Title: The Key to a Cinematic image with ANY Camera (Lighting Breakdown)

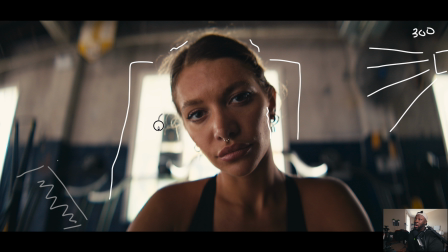497s
There's still a 600 watt light back here that's creating that halo effect that I'm just bouncing the light off and giving return right onto my subject's face. That's why you're going to see this shines right into the face.
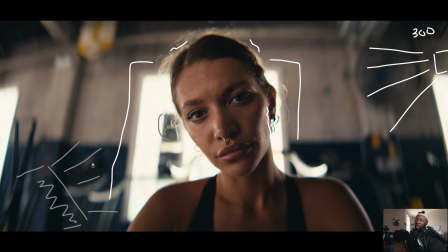511s
Just pretend this is going to be a key light. Just pretend this is at like right beside me on the left. And that's going to give you all of that on here. You're going to bounce that light into here. But because it doesn't cover and we're actually slanting it a little bit, we've angled it a bit, it's going to start to fall off as it gets to this side of the face.
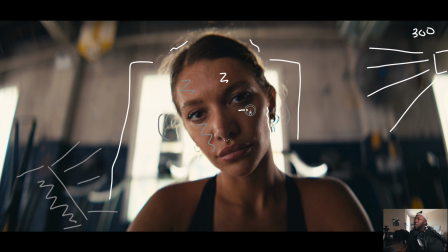527s
So by the time we get over to here, it's a little bit darker because we're just not working with a gigantic bounce going on one side. And then when you put this and you place this just a little bit over to one side, you're gonna get a little bit of that as well. You have your light on one side, it gets dark on this side of the face, and then it goes light again.
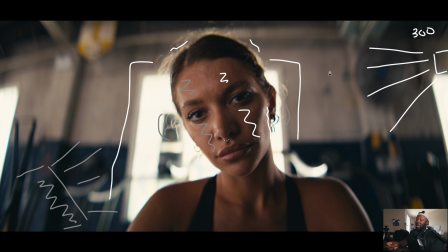546s
You're still keeping your pattern, but this is as easy as just turning your subject around, taking that 2x2, which you no longer see in front of the window here, it used to be here, and then just putting it on the other side, on your left side, so that way you could still create this dimensional look.
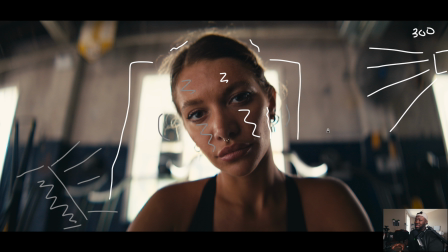559s
You could still create contrast without having to move a lot of stuff. This is essentially the same lighting. Also, this is on the Arri Alexa Mini LF. Again, if you're cutting between these two clips, you probably wouldn't know.
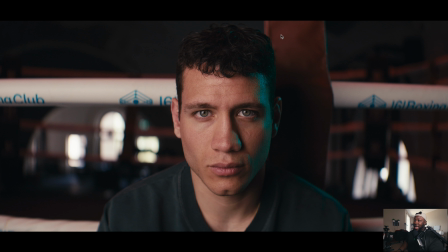569s
Now, this one's actually going to be a side-by-side because the other two are basically if I use one camera as an A camera and a B. But if I'm doing this side-by-side, this is what it's going to look like.
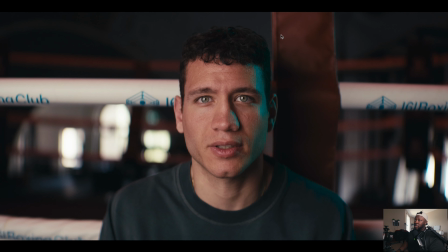577s
This is the Arri Alexa Mini LF, and then this is the Lumix S1 II. They look eerily similar.
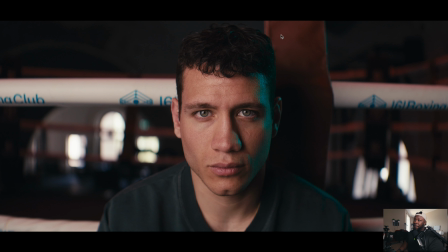584s
And again, if I'm cutting between these two, there's going to be a little bit more depth and pop in the Arri, but like, most people, that's not it. Most people probably won't tell the difference. So that's still not it.
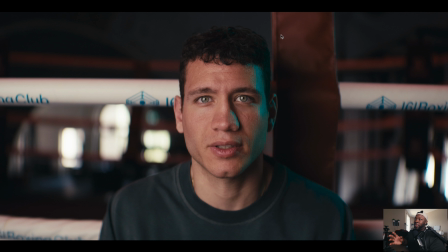594s
I could still use either one of these two in the situation. Now, this is going to have very similar lighting to some of the other techniques we've been using. And I'm just gonna open up our little editor, or it's just Paint. We're gonna open that up and I'm gonna show you what I mean. Now, we're gonna go with this shot.
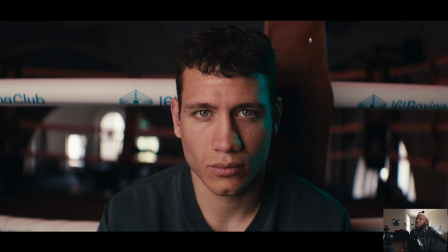610s
This is the Alexa Mini LF, and I'm only gonna use one of these shots because the lighting's exactly the same. So there's not much to contribute when you do this the other way around. Now, I did notice that right over here, this is, well, obviously it's red. And the opposite of red, if you've ever looked at a color wheel, is going to be cyan. Now, that's where I'm gonna use one of the RGB lights onto here.
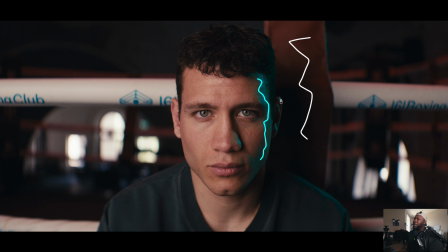629s
And I made this little cyan rim because it's right beside that red to make that pop and to give you a little bit of color contrast. Now, that light is actually gonna be over here, and I haven't necessarily made a video about it just yet, but this is the Kanmaki Zhuan light, I think it's called the Molus RGB 100.
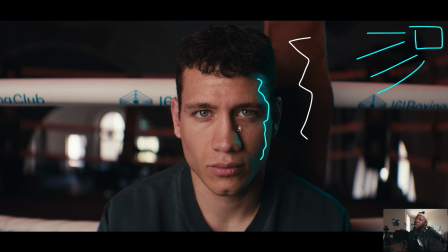647s
I use that light as kind of a kicker. It's really high up on a C-stand coming down. It's right over the ring, and if you're ever lighting a boxing ring, you wanna make sure that it's over the rope. So if the top of your ropes are gonna be right here, like you probably wanna put your light somewhere over here, that high up, because then what ends up happening, and you'll see this maybe in another shot in this video,
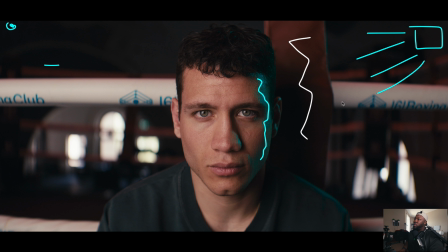665s
is that when it goes through the rope, sometimes it gives you a vibe, but also sometimes it just blocks the light entirely. But one of the things I wanted to do is when you're working with situations like these, when there's some prominent colors, using a little bit of color contrast, using a little bit of like complementary tones is a great way to add a little bit of pop and dimension.
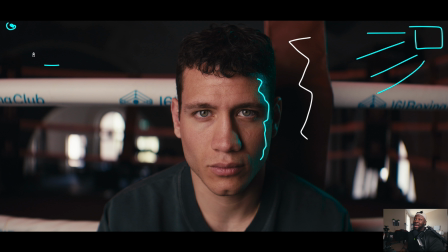683s
So that rim light is going to be onto here. Now we are going to talk about our key light, and that's going to be that big newer light that we're talking about, that 600 watt. I do use it a lot, so it was more than just me making a video on it, but that guy is gonna be over here. This one is actually on 5600, where that's just set to teal. You have to play with your RGB lights.
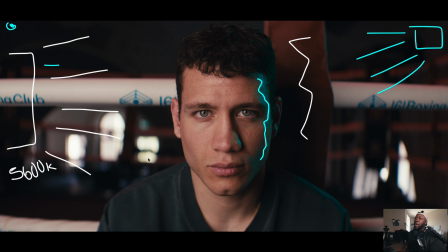702s
I don't remember the exact number to get teal out of your RGB, but that's gonna be 6500 Kelvin, or 5600 Kelvin, rather. And I am still going to use, again, and this has become something that I've really, really enjoyed, is I'm still using that little newer 2x2,
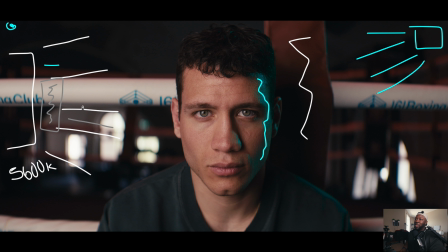718s
which I'm just gonna make it over here, which is going to make a specific spot. It's going to make just this part of the face light. And then where it starts to fall off, or where that softbox is hitting, it's a little bit harder on this side.